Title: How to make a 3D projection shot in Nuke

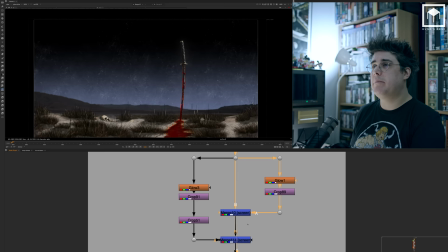This time picks up the highlights from the actual sword and the highlight from the actual skull.
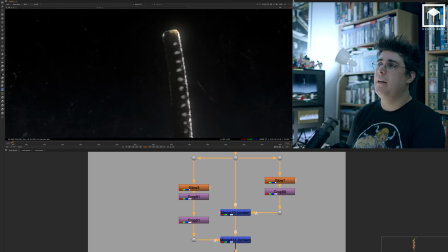And then get merged and merge. And this just gives you this kind of nice look. it gives you a little ping of light on both the katana but also a bit of
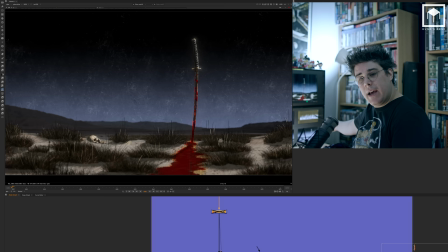diffusing happening in the actual skull as well then i have some nice color correction uh as you can see this color correction is nothing more than pushing
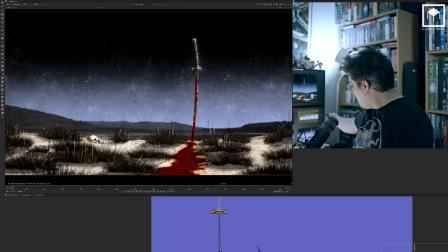you can see here from my vectorscopes in my waveforms it was quite compressed there was not a lot of exposure
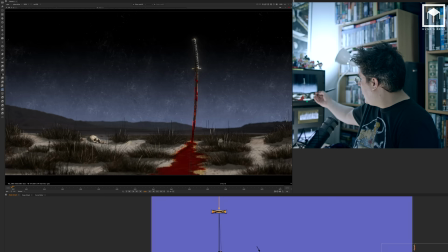here it's quite dark so i'm just pulling it up a bit and so i can get a bit more image especially get like this kind of punchiness
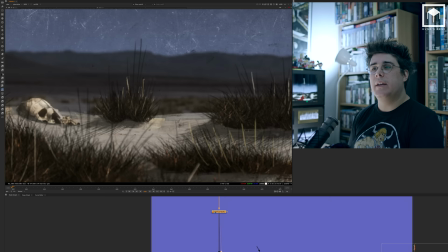look, get this nice highlight in the back and also the grass now, which was quite dull,
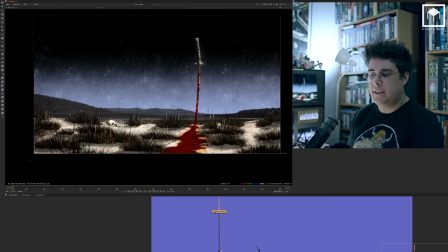now it's like really golden and it's a very graphical shot of course, it kind of looks like it's sun but it also looks like it's night time,
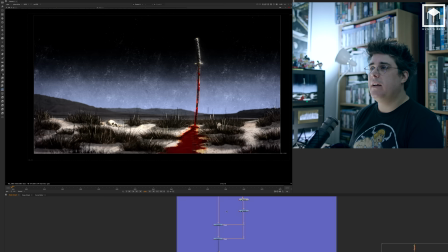it's a bit crazy really, but it works really well.
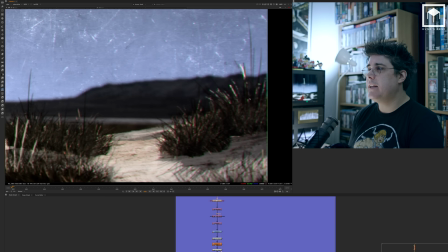Then I have some nice vignetting, another piece of nice vignetting going on here, some nice chromatic aberration just on the sides,
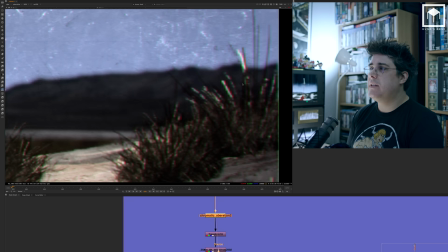nothing fancy, just the chromatic aberration enough to just displace the edges of the screen just to give it a bit more nice look.
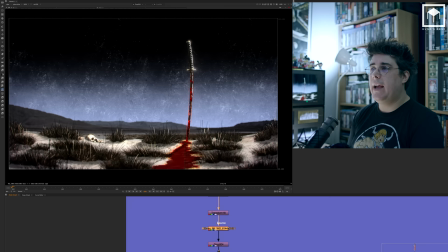I did put some lens distortion because whenever you do these kind of things, putting some lens distortion really helps to sell the shot.
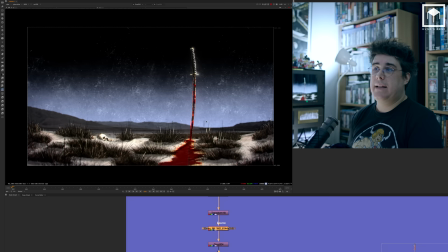As you can see here, this is lens distortion from 35mm, which is nothing more than the lens that I used on the camera in Nuke.
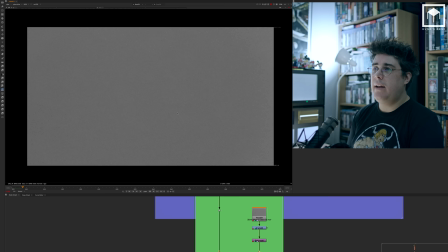Then I have some extra sharpness at the end, and then we have some grain. Now, the way I did the grain is I actually got a plate of grain. This is actual 35 millimeter grain that I got a plate from.
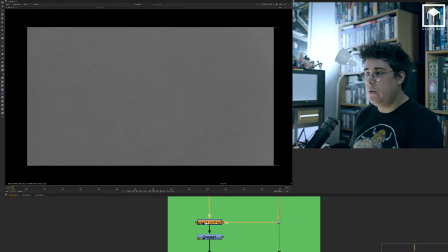And then what I do is I grade it slightly and then I do a soft light to actually add the grain on top.
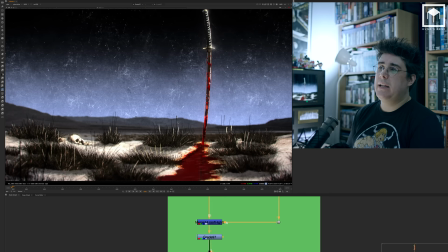So you get this kind of emulation, almost like it looks like it's the actual grain from the footage.
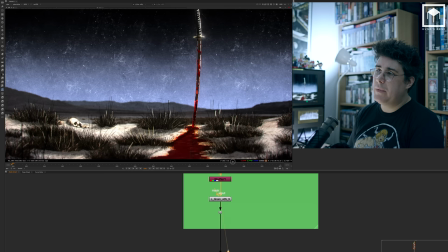I also have a cheeky extra grain on top as well.
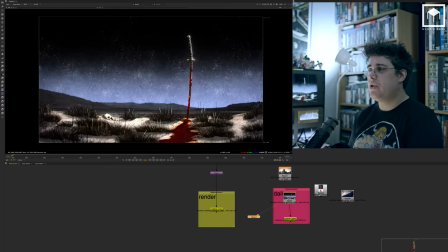This is again, very stylized comp.
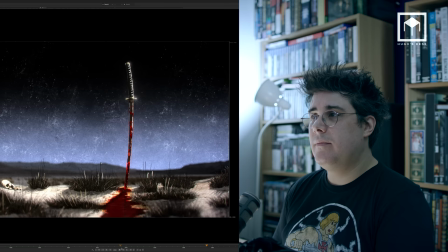So and then I render it and the final shot looks kind of like this that's really it really proud of this shot really simple shot though as well if you can see the techniques that we used um so I hope you guys enjoyed this video I'm gonna do a couple of more disconstructions
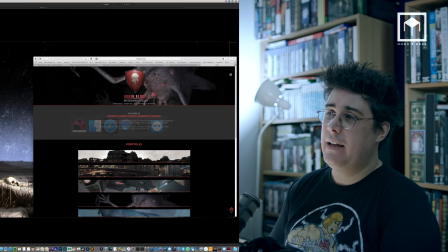from this project uh while I'm at it um and as always
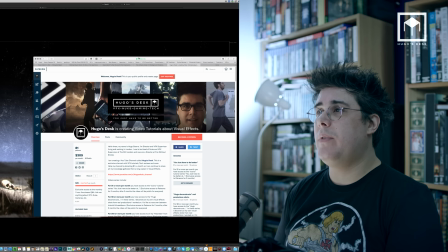um if you guys would like to support and see more of these videos please don't hesitate to go to patreon and for you to find me it would be patreon slash yugo's desk and if you guys would like to support it
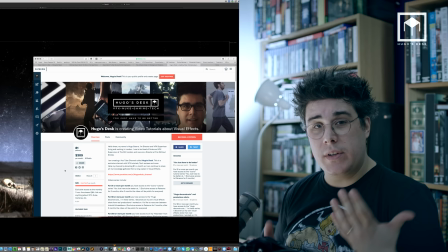with one dollar or more then you can see much more of these videos if you can't support it that's okay as well all my videos end up on youtube channel yugo's desk for free and you can watch them there i hope you enjoyed this video i thank Thank you so much for watching and I hope to see you guys very soon. Bye bye!